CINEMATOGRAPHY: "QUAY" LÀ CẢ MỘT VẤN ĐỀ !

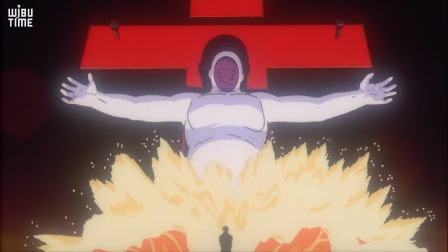(20:45)
Nếu như The End of Evangelion dùng quay phim để nhấn mạnh âm thanh, thì Hibike Euphonium lại dùng nó để miêu tả âm thanh.
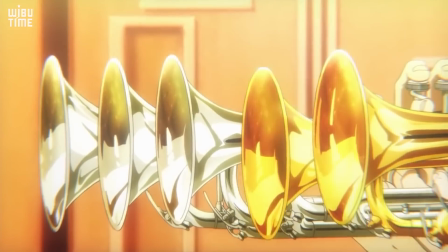(20:51)
Trước khi xem video này, hãy thử tắt tiếng và chỉ dựa vào cách quay phim thôi, bạn có thể đoán ra xem ai là người thổi kèn hay hơn không?
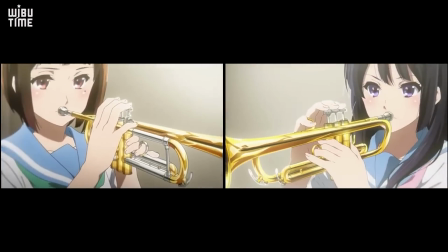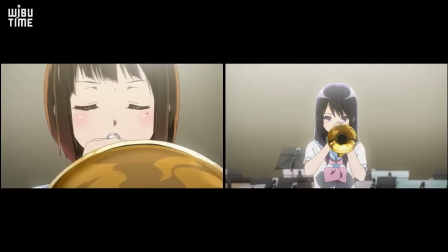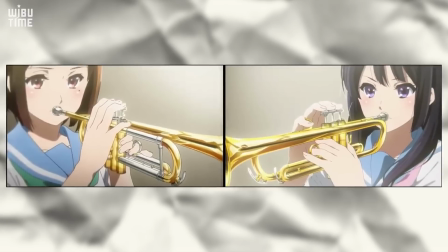(21:12)
Người bên trái là Kaori, người bên phải là Kumiko. Lưu ý rằng hai cảnh này không diễn ra đồng thời, video chúng mình ghép lại để tiện so sánh.
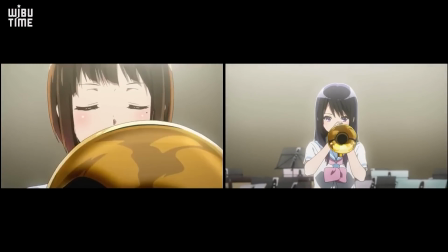(21:20)
Những giây đầu tiên thì cách quay giữa hai cảnh gần như giống nhau hoàn toàn, nhưng cách đặc tả vào chiếc kèn và khuôn miệng đã tiết lộ được những cử động khác nhau của nhân vật.
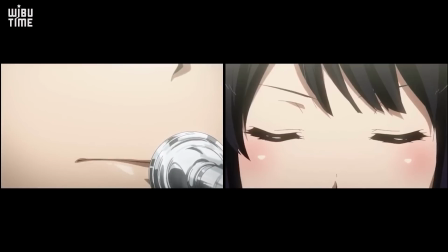(21:28)
Nếu như hành động của Kumiko liên tục, dứt khoát thì Kaori lại ngược lại. Cô bấm thử kèn, rung rung miệng, ngừng một lát trước khi thổi và nhấp nháy mắt.
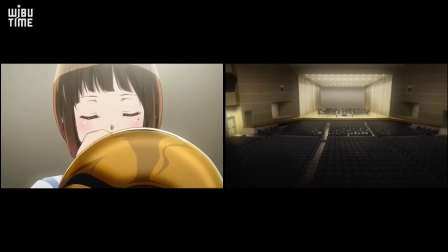(21:36)
Tất cả đều thể hiện tâm trạng lo lắng, căng thẳng, thiếu tự tin. Tuy nhiên, cuộc chiến chỉ bắt đầu khi tiếng kèn vang lên.
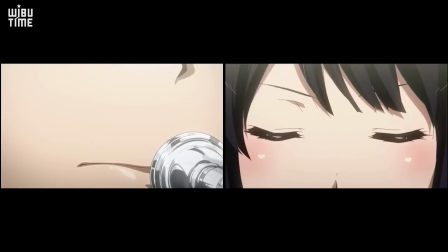(21:42)
Và đây là lúc quay phim chứng tỏ được lợi thế của mình. Cả hai cảnh thổi kèn đều bắt đầu bằng việc đặc tả miệng và đôi mắt của nhân vật.
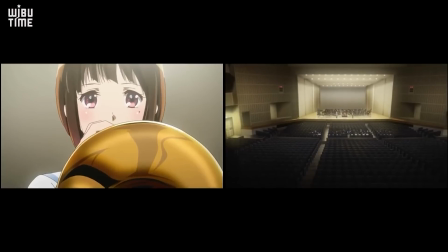(21:48)
Tuy nhiên, với Kumiko thì camera dịch chuyển rất nhanh sang cận cảnh rộng, còn Kaori thì camera ra xa dần và dừng lại ở cận cảnh hẹp.
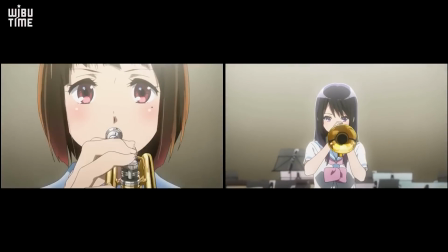(21:56)
Cuối cùng, Kumiko cắt luôn sang viễn cảnh toàn bộ khán phòng, bao quát một không gian rộng lớn và cao hơn.
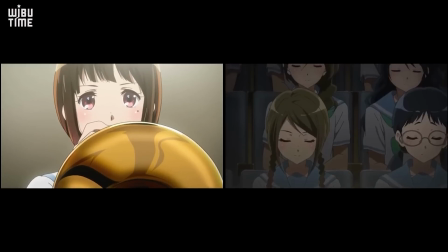(22:01)
Trong khi đó, Kaori vẫn không thay đổi. Một lúc sau thì máy quay mới chuyển sang toàn cảnh sân khấu.
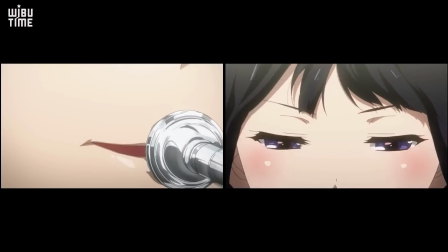(22:05)
Như vậy, tốc độ di chuyển máy chậm hơn và không gian trường nhìn hẹp hơn.
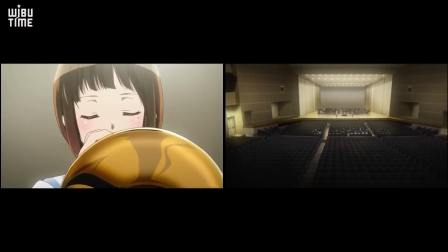(22:09)
Cách quay phim đã miêu tả tiếng kèn của Kumiko rất vang vọng, chạm đến những khoảng không rất xa với một cách truyền tải mãnh liệt khiến cho người nghe bị cuốn vào ngay lập tức.
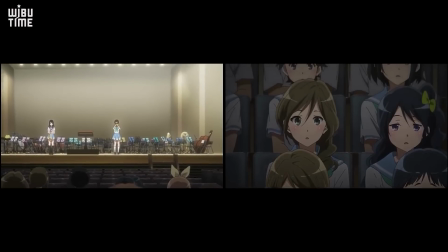(22:17)
Còn với Kaoru thì máy quay luôn bị khựng lại, chặn lại ở một khoảng nào đó, thể hiện âm thanh bị giới hạn, không toát ra được hết nội lực.
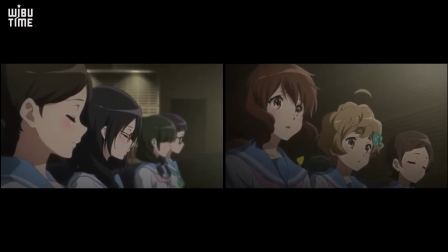(22:23)
Chiến thắng đã ngã ngũ chỉ trong vài ba động tác máy, và phần còn lại, cách quay diễn tả biểu cảm của người nghe chỉ càng khẳng định chắc chắn thêm kết quả.
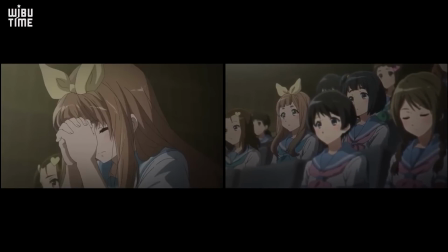(22:30)
Cùng với một bài nhạc, nhưng mọi người đã thể hiện cách nhìn nhận khác nhau thông qua nét mặt của họ. Một bên thì im lặng lắng nghe, một bên thì mở to mắt và nhìn sững sờ.
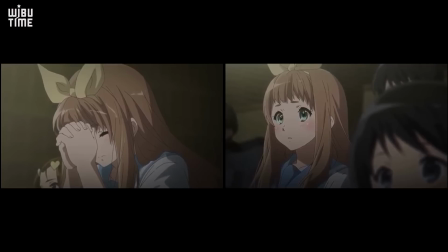(22:39)
Một bên thì máy quay lướt qua một vài nhân vật và đa phần dùng cách quay ngang.
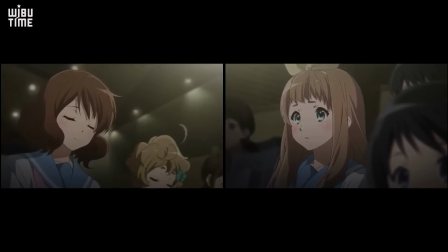(22:43)
Bên còn lại thì hiển thị nhiều nhân vật hơn với nhiều cách di chuyển máy, đặc biệt là lia từ dưới lên, nhấn mạnh được trạng thái thoải mái và tích cực.
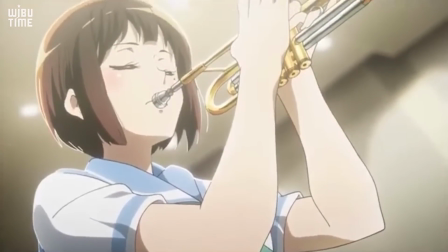(22:50)
Và kết thúc buổi diễn, trong phân cảnh của Kaoru xuất hiện góc máy quay nghiêng, thể hiện tâm lý bất ổn, còn Kumiko biểu diễn trôi chảy từ đầu đến cuối.
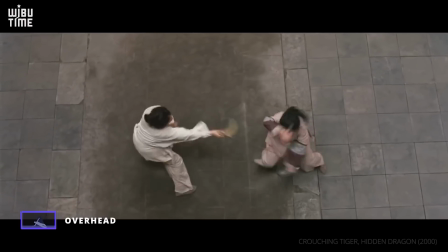(22:58)
Cô là người bắt đầu trước nhưng lại kết thúc sau. Như vậy, quay phim đã thể hiện được rất nhiều thứ mà không cần đến lời thoại hay chuyển động của nhân vật.
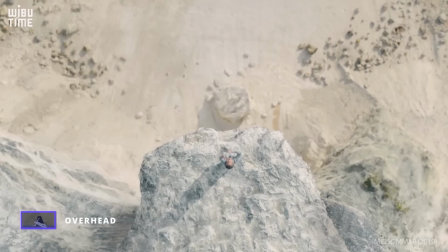(23:05)
Nó còn bộc lộ được phong cách của đạo diễn, hay thậm chí có thể dùng để phân biệt một anime tốt hay dở.
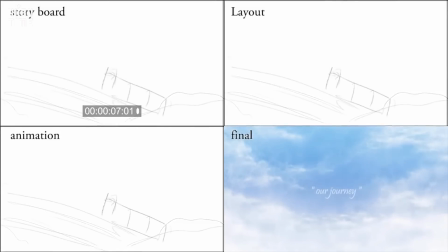(23:10)
Khác với live action thì quay phim trong anime là nằm trên một tờ giấy. Mọi góc quay, bố cục, dựng cảnh, cách di động máy đã được vẽ trong storyboard.
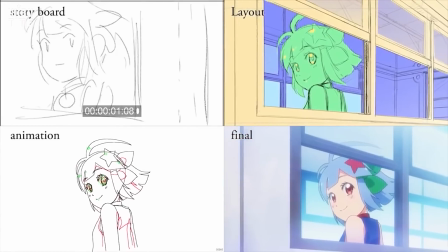(23:18)
Anime không có người quay phim, hay đúng hơn đạo diễn thường chính là người quay phim. Chiếc máy quay đại diện cho thế giới quan của người đạo diễn và thông qua đó thể hiện được chất lượng của toàn bộ phim.
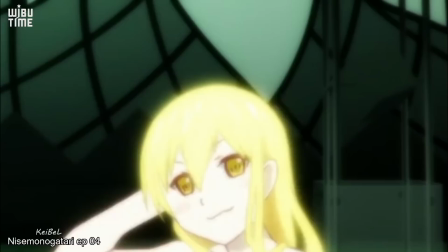(23:27)
Ví dụ như Akiyuki Shinbo, nghiện zoom, đặc tả, dùng shot cực ngắn và đổi góc máy quay liên tục.
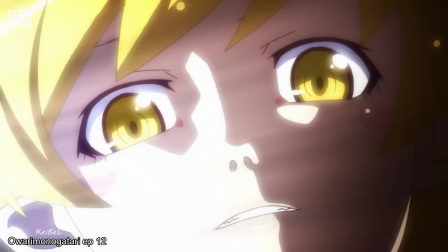(23:33)
Khi nhân vật nói điều gì quan trọng thì zoom vào miệng, khi thể hiện sự ngạc nhiên thì zoom vào mắt. Tuy nhiên, style độc lạ này khá kén người xem.
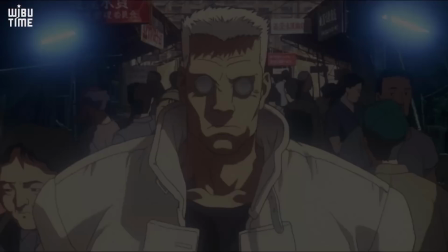(23:40)
Trong khi đó, Mamoru Oshii lại chuộng quay toàn cảnh, viễn cảnh và những cú máy dài.
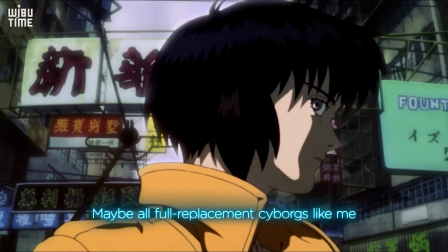(23:45)
Có những đoạn trong Ghost in the Shell hay Part Label 2, ông chỉ quay toàn cảnh nền với một thời lượng rất dài.
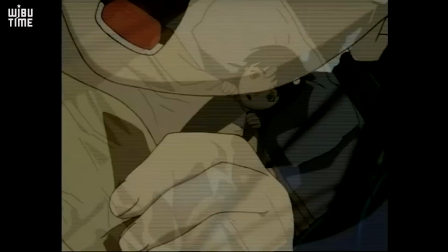(23:50)
Điều đó làm cho nhiều người thấy phim của ông chậm và buồn ngủ. Một số đạo diễn khác lại thể hiện đặc trưng trong cách phối hợp giữa quay phim và những yếu tố khác.
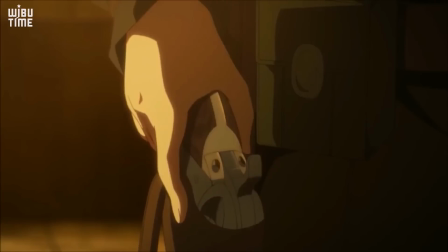(23:57)
Khi nhắc đến sự kết hợp giữa quay phim và ánh sáng thì Ryutaro Nakamura là một bậc thầy, hay giữa quay phim và âm nhạc thì khó ai có thể qua được Shinichiro Watanabe.
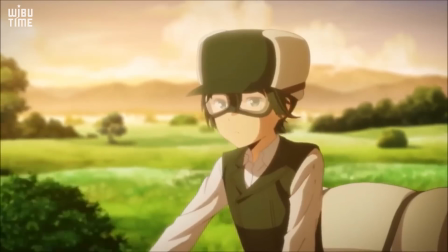(24:05)
Rất nhiều cảnh trong anime của họ sử dụng những lối quay phim hết sức độc đáo, linh hoạt và giàu tính mỹ thuật.
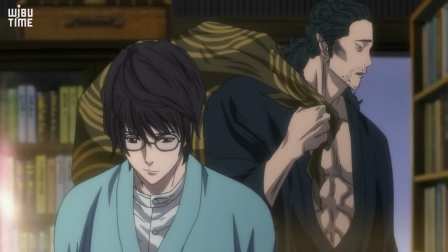(24:10)
Quay phim thực sự là một yếu tố quan trọng trong một tác phẩm, nó còn có rất nhiều điểm thú vị khác chưa được đề cập đến.
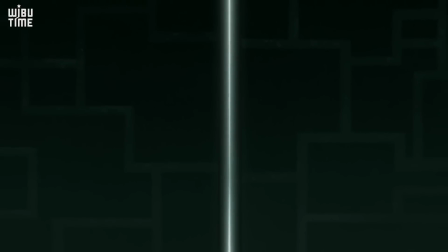(24:15)
Mình không muốn múa rìu qua mắt thợ nên rất khuyến khích các bạn tìm hiểu sâu hơn về nghệ thuật này.
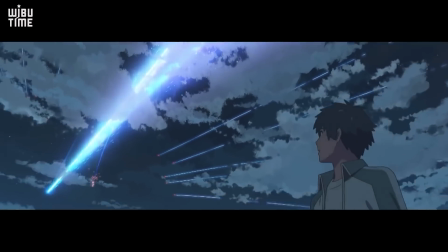(24:20)
Việc quay phim cũng giống như nhạc nền vậy, nó hiện diện xuyên suốt bộ phim đến mức người xem quá quen thuộc, không cảm nhận được gì, chỉ khi nó bất thường hay quá ấn tượng thì mới được để ý tới.
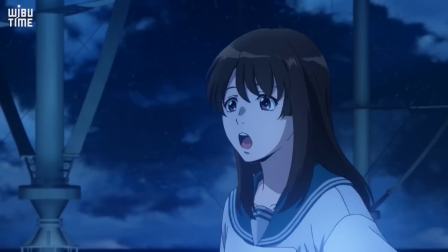(24:29)
Vì vậy, hy vọng qua những thông tin trên, mọi người sẽ có một cái nhìn tổng quan, dành nhiều sự quan tâm hơn cho một yếu tố thường bị lãng quên trong làm phim.
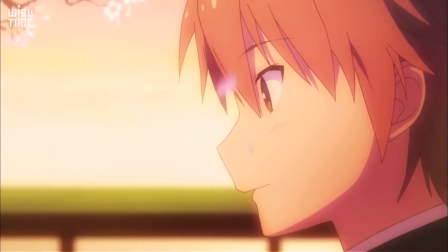(24:36)
Và video đến đây là kết thúc rồi, nếu thấy hay thì đừng quên like, share và subscribe cho Weebu Time nhé.
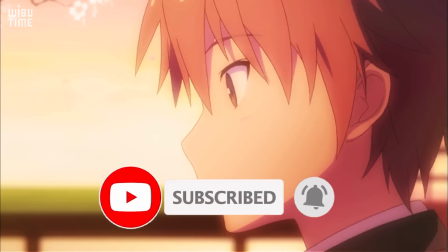(24:42)
Còn bây giờ thì xin chào và hẹn gặp lại các bạn trong những video sau.